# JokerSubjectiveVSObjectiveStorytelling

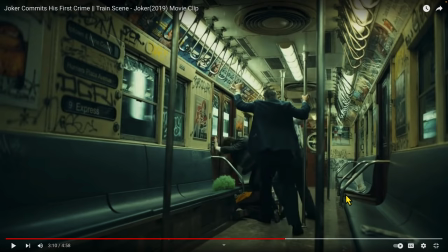1580s
Well, actually that's these guys fries but no one's coming back for the newspaper he's utterly alone and by having this shot back behind these guys seeing it behind see this guy's back seeing the joker here we're not even really allowed to be to see what's going on we can't even help him out
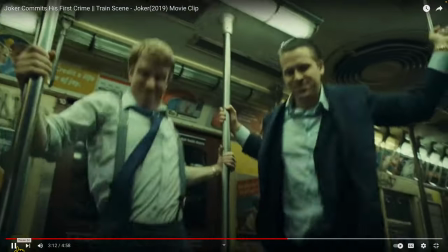1595s
so i love this shot for that reason and what's great about this shot and what they did here is they didn't
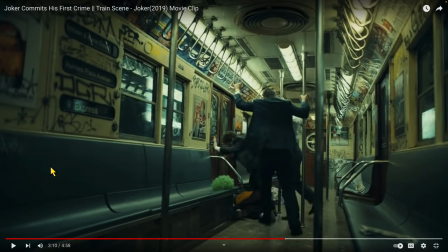1602s
show him shooting the guy they showed the end result of that i mean they showed the guy being shot but they don't show him pulling the gun out so i love the efficiency and the storytelling in this next shot of them being shot which
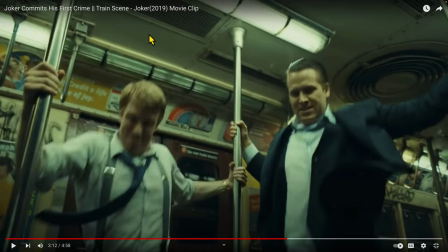1614s
is in the escalation of this narrative in showing that he's been he's completely bottomed out in showing that the joker's getting his ass kicked we have to have the narrative move forward and this is the turning point in the movie
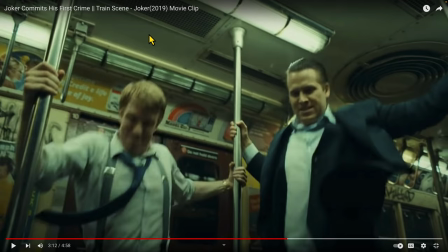1627s
for the joker this is him now now taking control of his life and now becoming who he will actually really revel in, becoming the Joker, okay? So before he was, I can't remember his name in the movie, to be honest, but he now becomes the Joker in this scene.
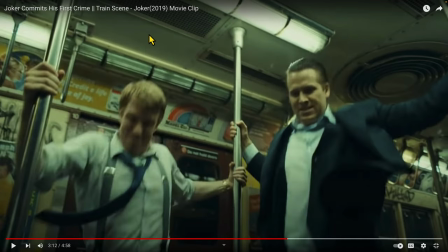1642s
Now, again, what I love about it, it's surprising. Think about this, everybody, when you're watching, when you're making movies, you're making your own stories, you're working on a movie or your own short or your own story that you're either putting, that you're working on for yourself or you want to put on YouTube, think about the journey and the experience of your viewers. This is your audience.
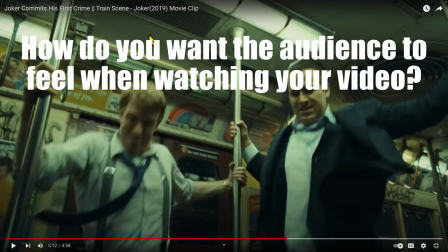1661s
And how do you want your audience to feel? How do you want your audience to experience these events?
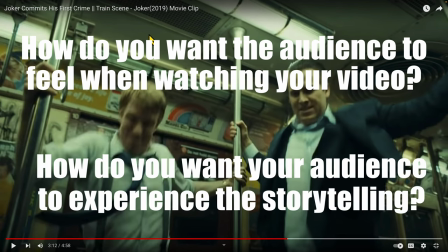1666s
And this is a great,
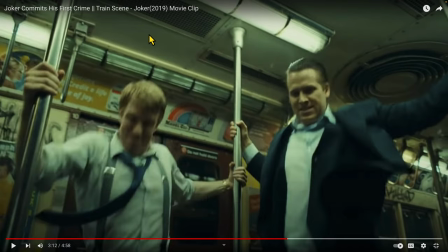1667s
surprising way of showing us how the Joker has taken his own life in control by taking the lives of other people. We're not showing the gun being pointed. We don't even see the gun showing up in the foreground.
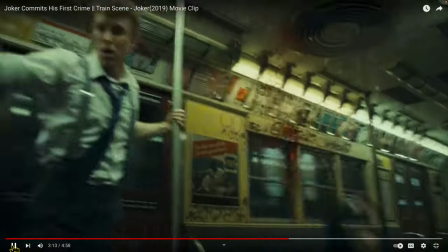1680s
We just see and hear the shots, which is great.
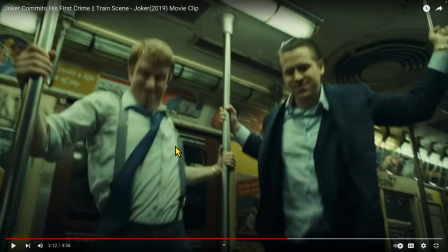1687s
And then again, they bury, with the lights going out, a cut to the Joker on the ground.
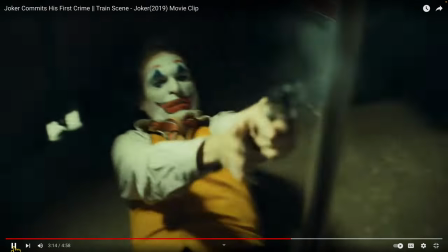1694s
Right there. That's the one shot we see, and then the guy dying.
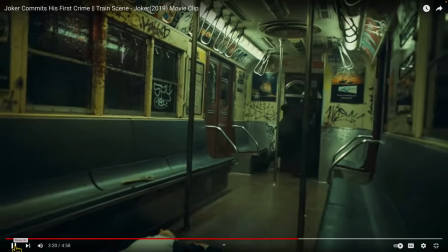1699s
And now the Joker goes from being prey animal to predator.
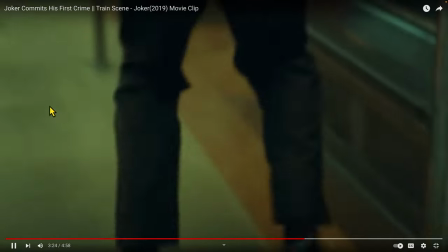1704s
And so in these quick shots here, yes, we're telling this guy's story for a moment. And guess what?
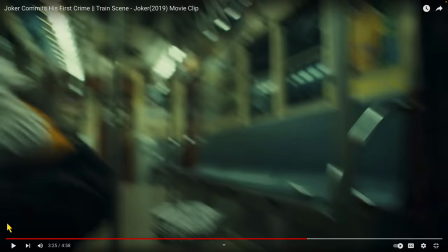1709s
But it's important to remember that when we talk about subjective versus objective storytelling and we talk about the idea of whose story am I telling, the storytelling can jump around based on the needs of the storytelling. Which means that even though this is the Joker story, the entire movie is the Joker story,
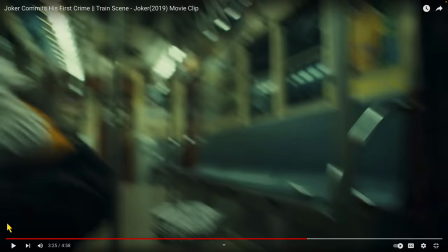1728s
we've got to tell this last guy, kind of the most oavish of the three predators, his story for a moment, showing him going from predator to prey, him screaming in pain, and realizing that this guy really didn't deserve to die.
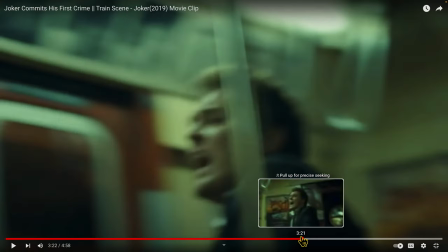1742s
But we have to show him for a moment. That's why the cameraman and the cameras with this guy for a moment, we have to see him fleeing, and we have to understand where he's going.
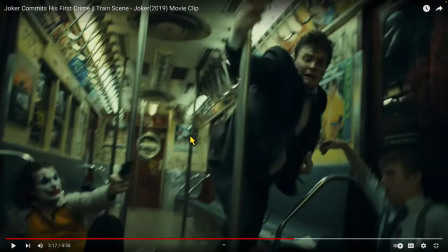1751s
So these cutaways to him in the extra train car are necessary because we have to show him getting away. That's what we're doing. It would be interesting to see if we kept the camera the entire time with the Joker in this train car and only discovered what other train
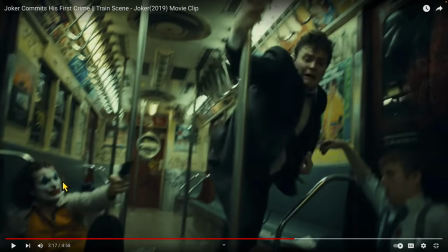1765s
car he would be in by with him running out the doors and looking through the other windows to see where this guy is. But they chose not to do that.